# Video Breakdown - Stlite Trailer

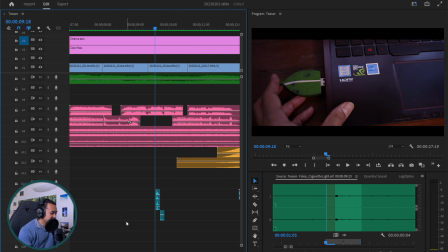[20:29]
But there, this is my layers of essentials there. And the last one I think is a mouse click.
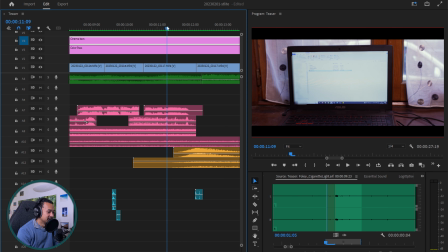[20:38]
When you see there's a transition, you put the USB stick,
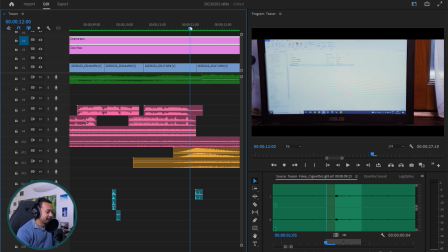[20:42]
there's a software appearing on the laptop, and then you hear this mouse click. It's also because I'm using mouse clicks in the video to emphasize that I'm clicking on something.
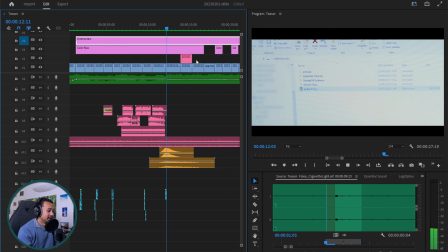[20:54]
And this is an important transition because I'm actually clicking on the software. And I breathe, and then the heartbeat is coming.
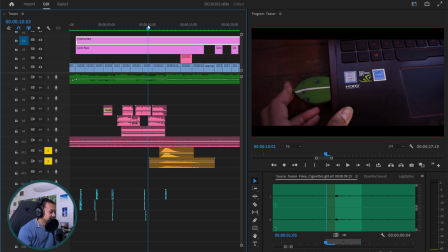[21:03]
So you can see there's the climax coming in. Climax.
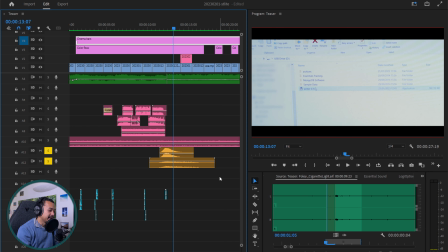[21:10]
Yeah, the double click is hidden behind the climax, but you can feel it.
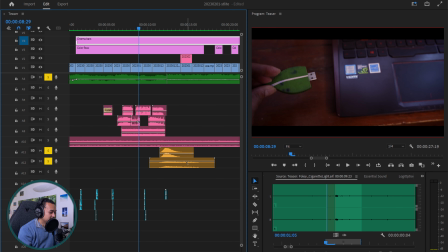[21:18]
If I put everything together with the background music, you can see here's the double click is here. And try to hear it.
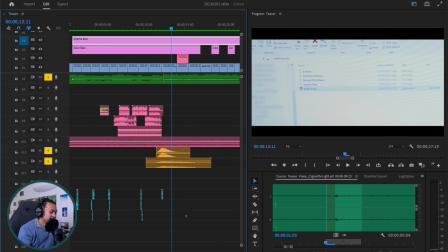[21:31]
It's very hard to read, but the frequency, they do appear. And there's the heartbeats coming in afterwards.
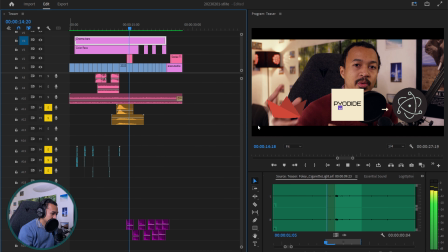[21:38] It's taking some time. This is a very old computer.
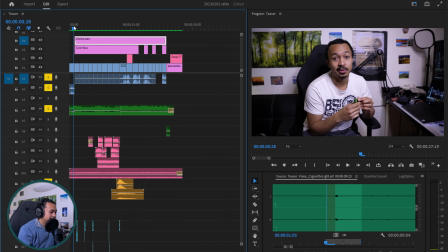[21:42]
So yeah, in the end, you've got the intro, background music with cinema bars and color grading.
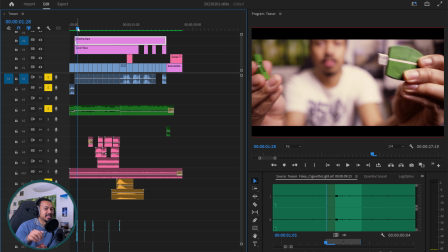[21:50]
You can see the sound of the case opening. It's like the USB stick is like the case opening, and then the case closing with the important information.
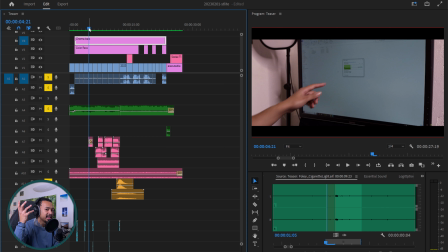[21:59]
And then here the radio glitch, radio sounds start appearing at this moment. I'm going to not solo them anymore, I think. Solo all of them. So now you can hear the... Let me solo those. You can see
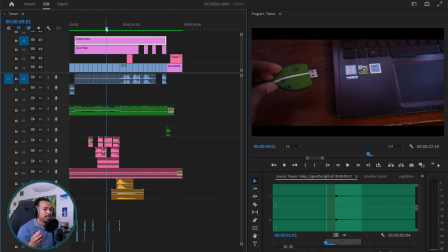[22:21]
radio sounds appearing because I'm preparing my stick for the computer, and then there's the big transition,
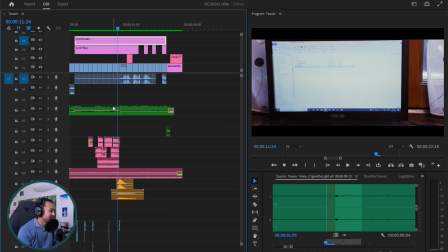[22:29]
so there's the big climax, there's the music cut, the music is going from soft to hard, let's say,
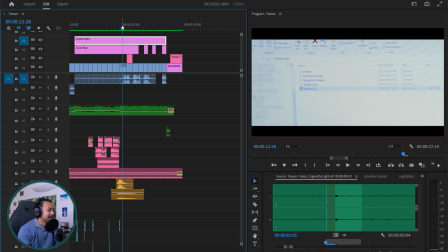[22:36]
and the heartbeat appear because we don't know, there's a double click, and then the heartbeats appear, bim bim bim bim, and then
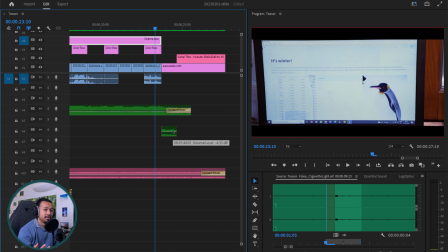[22:46]
the end. The end is emphasized with the end of the music and the reverb, the tailed reverb, remember?
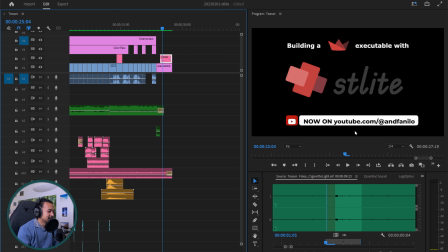[22:54]
And then it's the end. And there's the little graphics with the social media call to action, so you have to go and see the video. And that's it. The breakdown of that trailer. Let's play it one last time.
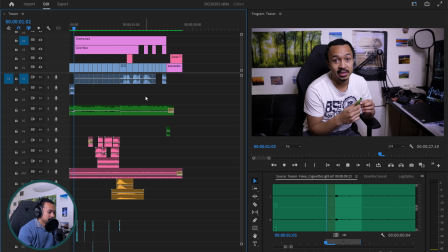[23:12]
For fun. Oops, not working.
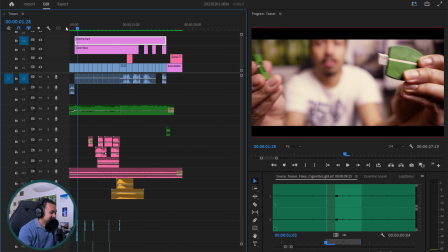[23:17]
What did I solo? Sorry. Let's see how it goes.
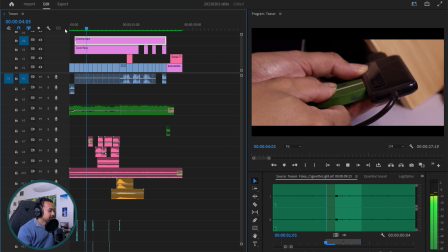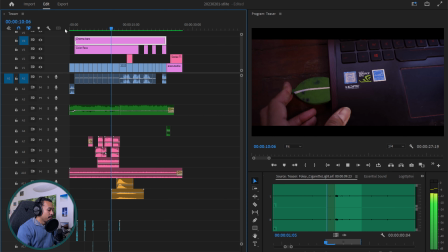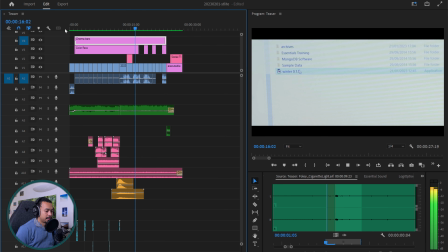[23:34] It's taking some time. This is a very old computer. This is normal.
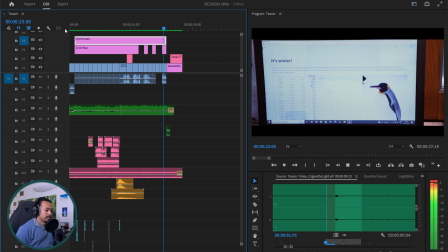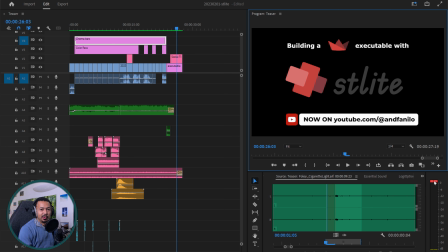[23:48]
I noticed the audio is clipping, which is normally not a good thing.
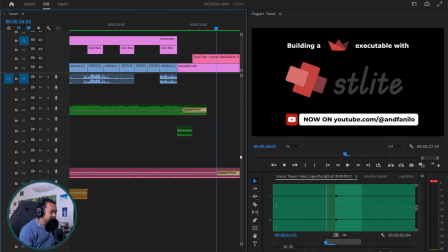[23:53]
I'm thinking it's clipping because of the heartbeats, but I don't really care.
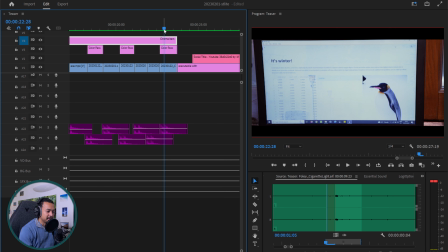[23:58]
Here, I think it's clipping here. This is too strong. But hey, I don't really care.
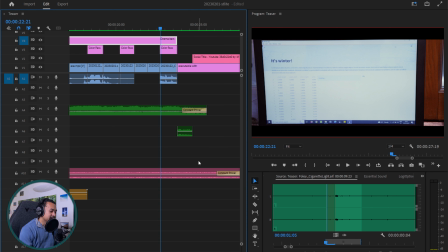[24:05]
It's okay. We're not in high fidelity audio. Let's say it's okay.
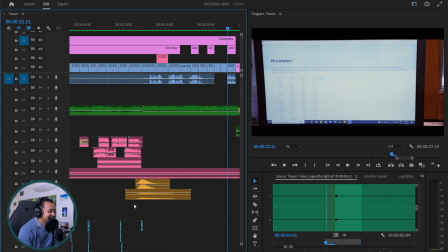[24:13]
If you're experienced sound designer, don't at me, okay? And anyway, hope this was helpful for you if you're trying to do some more cinematic videos in your coding tutorials,
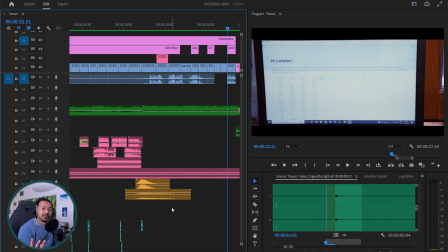[24:26]
because you know that you want to make your viewer feel something, feel that this video is important.
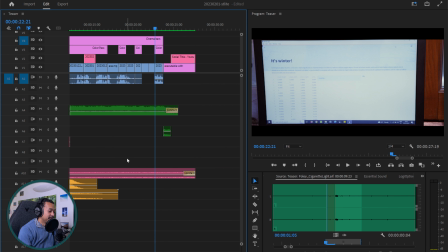[24:34]
This is a good way to do it. This executable is important.